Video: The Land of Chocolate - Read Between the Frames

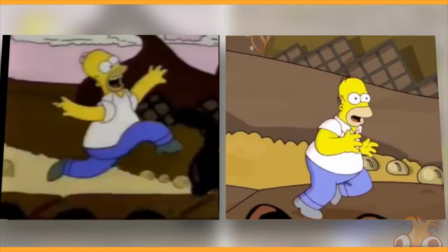[4:06]
And that is mostly what we're going to be doing throughout the rest of this video, is comparing the two.
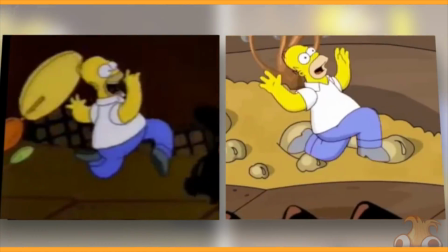[4:12]
And the consistent theme we're going to see is how far a character sheet can be pushed.
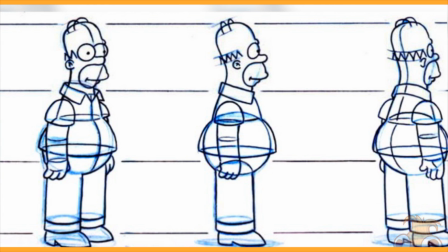[4:18]
A style guide or character sheet is the instructions or the rules of how to draw your character, your world, your style.
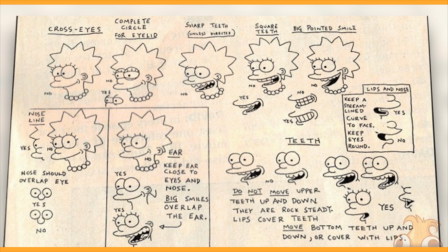[4:27]
It's a detailed documentation of everything a character can do for everything, really. Facial expression, movement, hand positions, and is the key in being able to train an entire team of animators to draw exactly the same way.
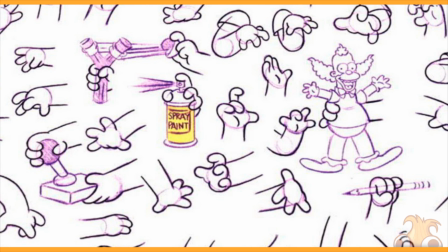[4:41]
After all, the goal of a studio is to get to a point where you can't tell an individual artist apart from another.
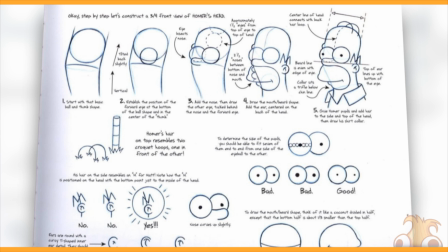[4:48]
So therefore, the stricter your rules, the easier it will be for your animators to come to grips with the style. The less flexibility they have, the more time and money you'll likely be able to save in the long run.
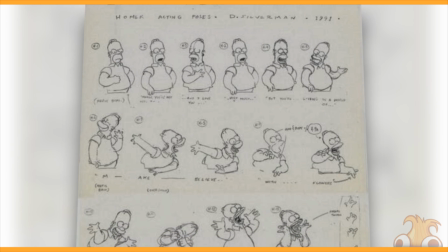[5:02]
Character sheets and style guides often change from season to season,
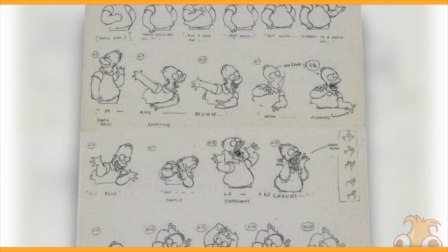[5:06]
and although I have no real evidence for it, it seems The Simpsons is no exception.
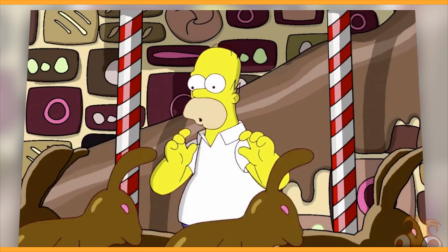[5:12]
Homer's face in the modern version has a pretty distinct rule as to how far it can go.
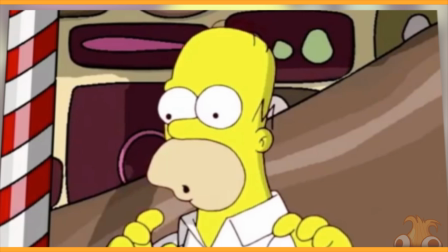[5:18]
If it goes into this O face that you see here, it's still the same shaped head.
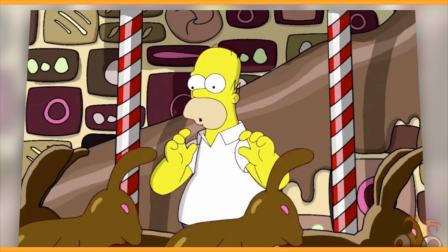[5:23]
All you'd have to do is replace it with his smile mouth, and that's it. Notice as well where the actual mouth is, how far pulled in it is on his lip.
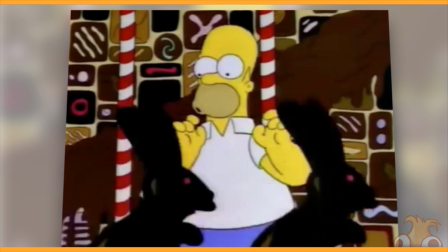[5:32]
The original, however, has the O right down on the corner of his mouth. It makes it a lot more cartoonish, a lot more ooh.
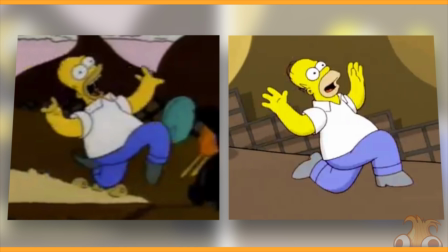[5:38]
The restrictions of the modern character sheet can't be bent anything out of proportion to what the character normally looks like. It's bent at the knee, he's got a smile, his arms are up in the air. But the classic version is bent so far out of proportion. Look at both of those legs, they twist all the way around, his fingers are stretched open.
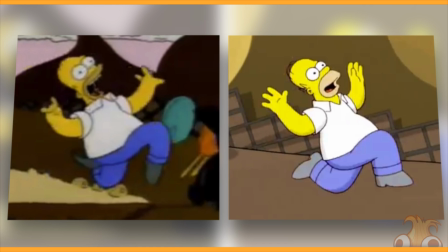[5:57]
He's so happy! He's so happy! But going frame by frame as well, you can see the intricacies now.
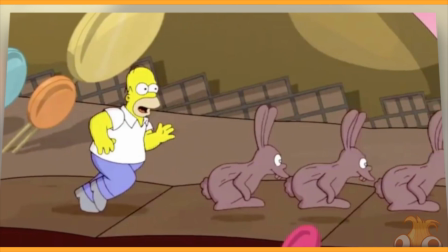[6:04]
All that's happening is the head turns slightly, the arms rotate around the chest, and the skip is actually, it's got a few strange flicks to it.
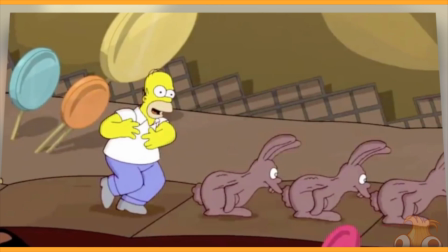[6:13]
Whenever he's down on his lowest point, there's just a crouch motion. Yeah, it looks okay.
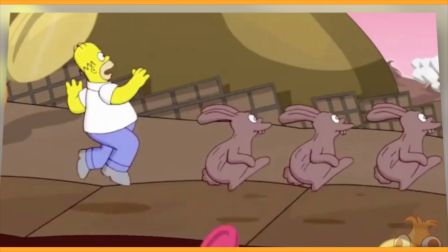[6:18]
But when he goes back up, flips around to the side, and immediately is back facing forwards again.
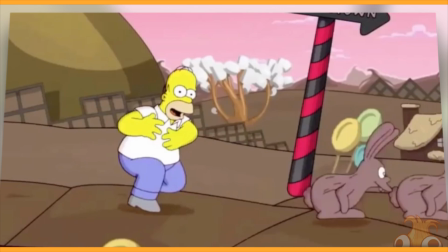[6:24]
The only reason why that's there is to reset the loop so he can land in this pose for the next scene.
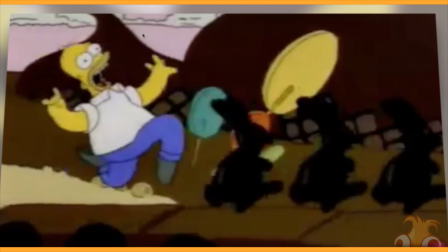[6:30]
Looking once again at the original, it makes me laugh every time.
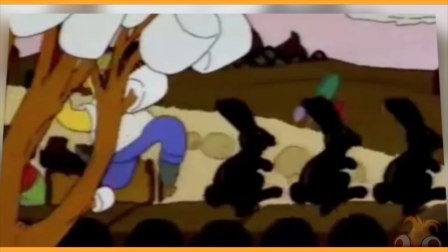[6:36]
You can see most all of a whole bunch of the principles of animation are at play.
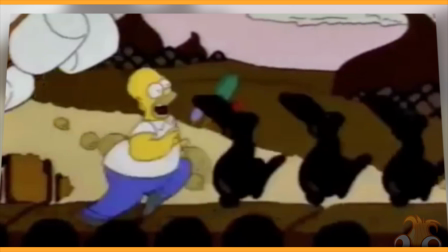[6:42]
When he comes down for a new step, he squashes in down towards the ground. The next frame, he's beginning to spring back up.
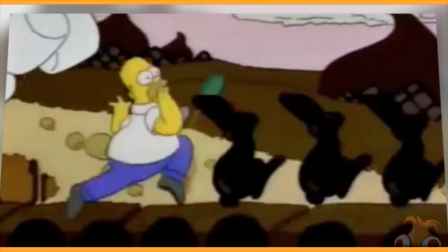[6:48]
One leg is straight, the other is bent all the way around, touching his body. The whole movement has a very long arc.
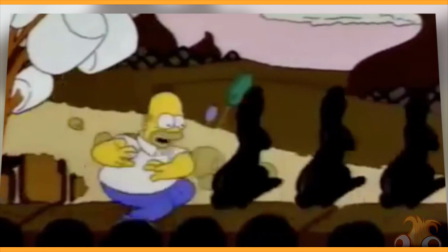[6:55]
He spends a full 13 frames in the air. Only one drawing is showing the ascension.
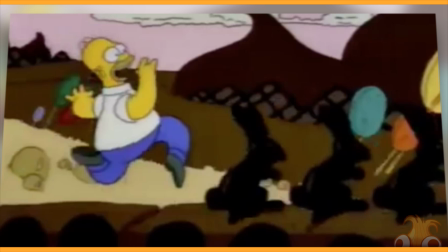[7:02]
11 frames show him at the peak. Not ascending or descending, completely fully in the air the entire time.
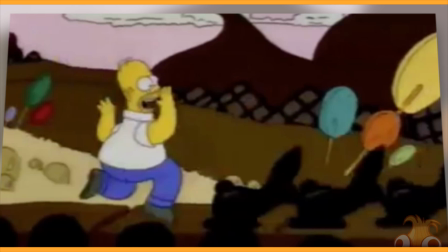[7:11]
And only 2 drawings have him coming back down towards the ground.
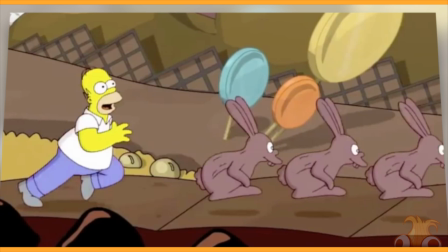[7:16]
The modern version also has 13 frames spent in the air. Analyze the last frame before he leaps off the ground, however. It doesn't have quite as much vertical impact. He looks like he's launching forwards.
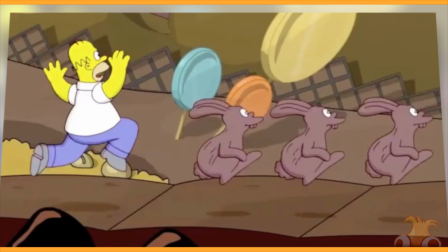[7:29]
His pose rotates before reaching the full ascension. There are 3, 4, 5 frames before he reaches the maximum altitude.
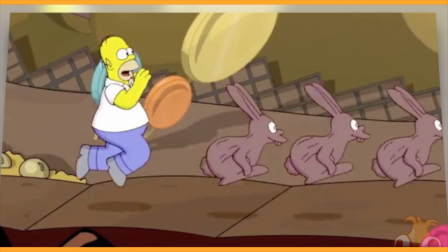[7:37]
The springiness is just kind of lost a little bit as a result.
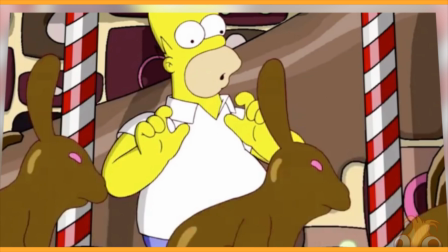[7:41]
One last little thing I believe needs to be mentioned about this scene is the design of the rabbits.
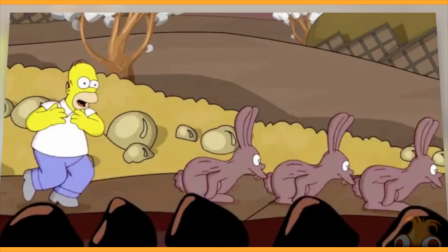[7:47]
Did you see that? They change from here to here. They're not just a little bit different, they are completely different.
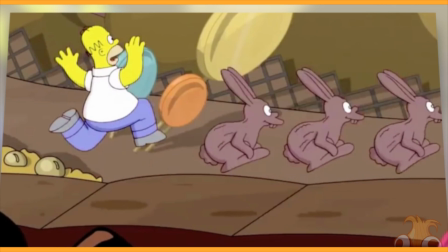[7:53]
And also on their animation, they're actually motion tweened, it seems. The body is the same drawing being...
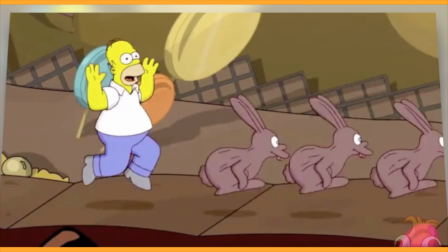[8:00]
Oh no, it's not the same drawing. The lines are... Those detailed lines on their bodies do seem to be shifting around a little bit, although there is zero movement except for the ears.